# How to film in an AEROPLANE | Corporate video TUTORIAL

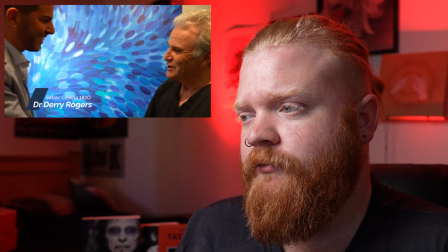[4:09] I know him as an aviator. I trust his knowledge.
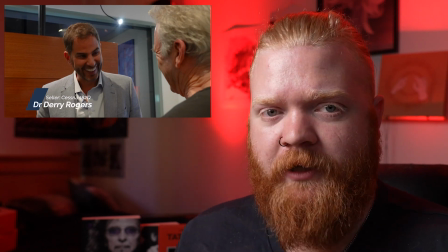[4:14]
Okay, now, with this stuff, the dentist's office, because he wanted a testimonial within the hero video just to, you know, back him up with some authority.
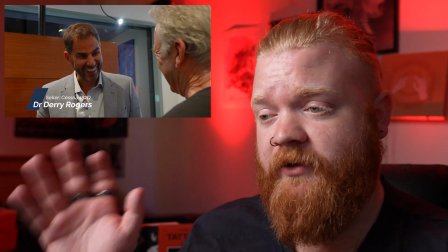[4:21]
And it was a really, really good guy, Dr. Jerry Rogers. He was a cool dude. He's got a sick aeroplane.
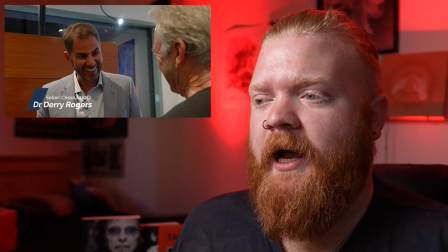[4:26]
I think he's got a helicopter coming too. Really cool dude. But the dentist's office, you know, they don't look that great.
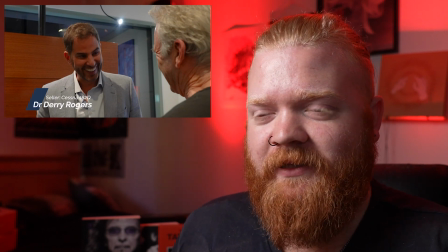[4:33]
It was really hard to get all the lights and stuff in there because it was pretty cramped.
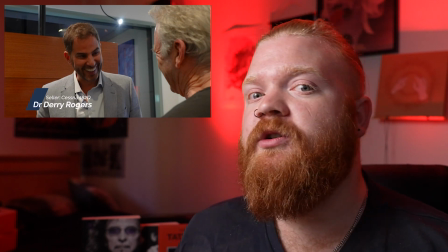[4:36]
So not overly happy with this, but it is crucial for the video. so it's all about a bit of sacrifice here and there.
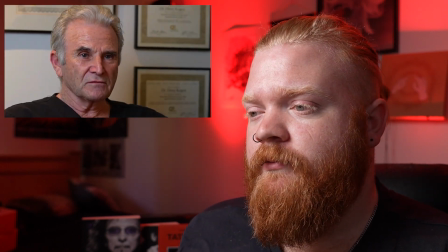[4:42] Reputation that comes before him, all of those added factors of the infrastructure that enabled me to sell the plane easily, without stress, at a price that was more than appropriate, I believe, just made the process very simple.
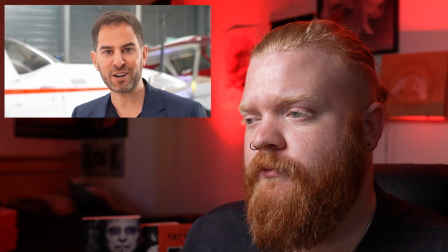[4:56] Selling your aircraft with confidence and buying your aircraft with transparency should be a no-brainer.
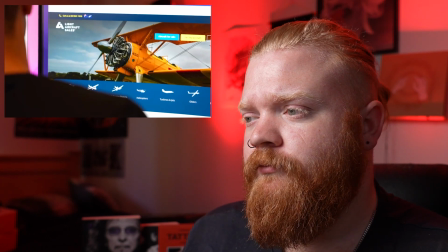[5:02] That's why I created lightaircraftsales.com.au, a marketplace to help.
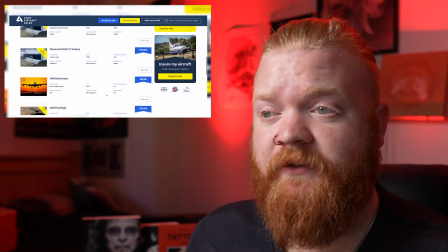[5:07]
So when I screen record things, I use OBS which I'm actually using right now because it's free and there's no sort of screen lag or anything just works really well if you need
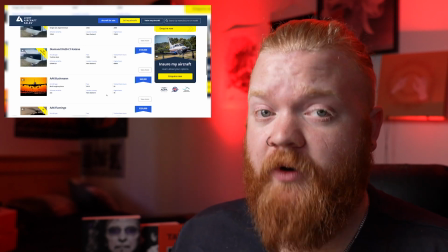[5:16]
the portrait version the iPhone's screen recording function is actually brilliant I've never had a problem using that so and then
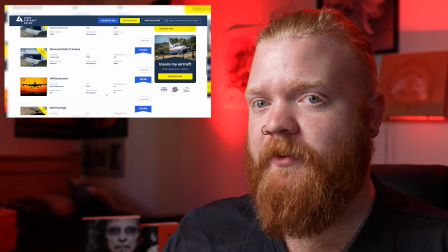[5:24]
I just airdrop it to my Mac for editing so it's super simple especially when you're talking about websites you you definitely want to get some live scroll through as opposed
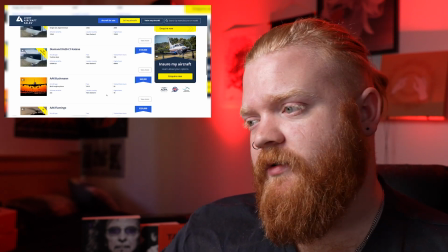[5:32]
to static screens the the live scroll through just looks way better and it shows a bit of the website's functionality to You just got to make sure it's a polished website, obviously, which this one is a pretty good website.
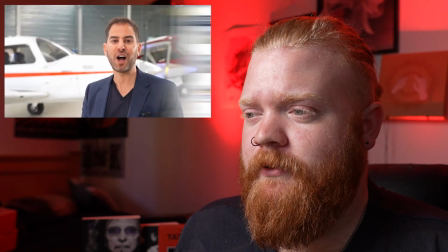[5:43] Buyers and sellers transact with ease while knowing that we're here to help every step of the way.
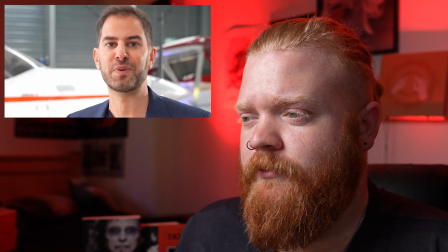[5:49] Whether you fly for a living, you need aircraft for your business, or you fly recreationally, we trust you'll enjoy using our website and brokerage services, and we look forward to meeting you very soon.
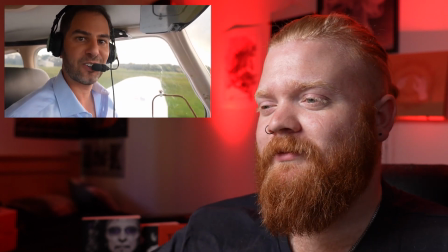[6:00]
Inquire today at lightaircraftsales.com.au I really wanted to make it sound like, it's a little gimmicky,
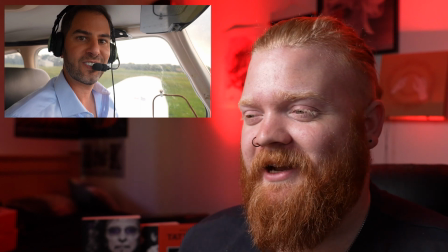[6:06]
I really wanted to make it sound like it was coming through the headset. So I just literally wanted that scratchy audio.
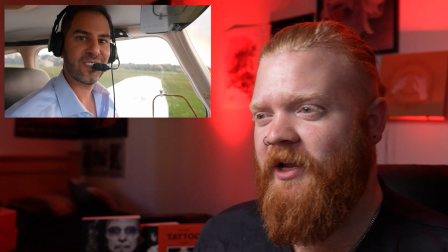[6:12]
So I just got my phone on voice record and just put it in there because the Bluetooth stuff is not great for interfering with...
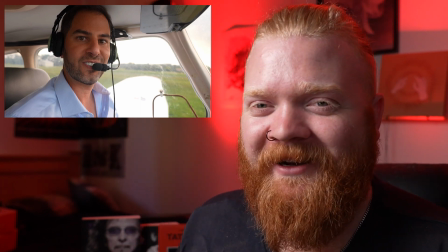[6:20]
I didn't want to take any risks up in a small airplane. I didn't want to... It was like flight mode and everything.
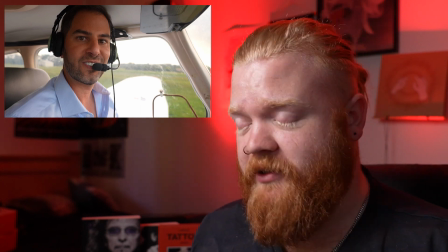[6:25]
So I just used my iPhone on airplane mode and just hit the voice record button and got him to just yell that out.
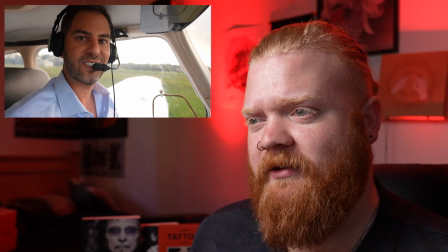[6:32]
Then And then I put it in Adobe Audition and added, I think it was like Boxing Announcer or something was the preset.
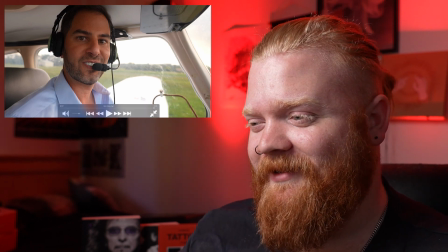[6:39]
I just did that and it came out really well. So I thought that was a nice cheeky little idea.
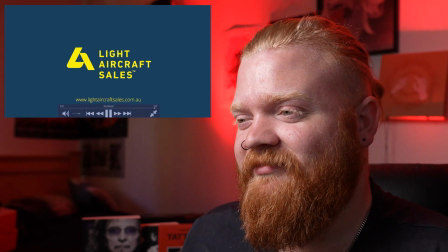[6:44] Buy their craft sales dot com dot au.
And then yeah, classic transition with the brand colors. A bit of a classic zoom there. But all in all, pretty happy with it. Another satisfied client. Another great video in my humble opinion. Don't want to toot me own horn. If you think I missed anything or you have any suggestions about how you would shoot in airplanes or aircraft, please leave it in the comments. Leave a like, subscribe and I guess I'll see you on the next Torched Director's Cut.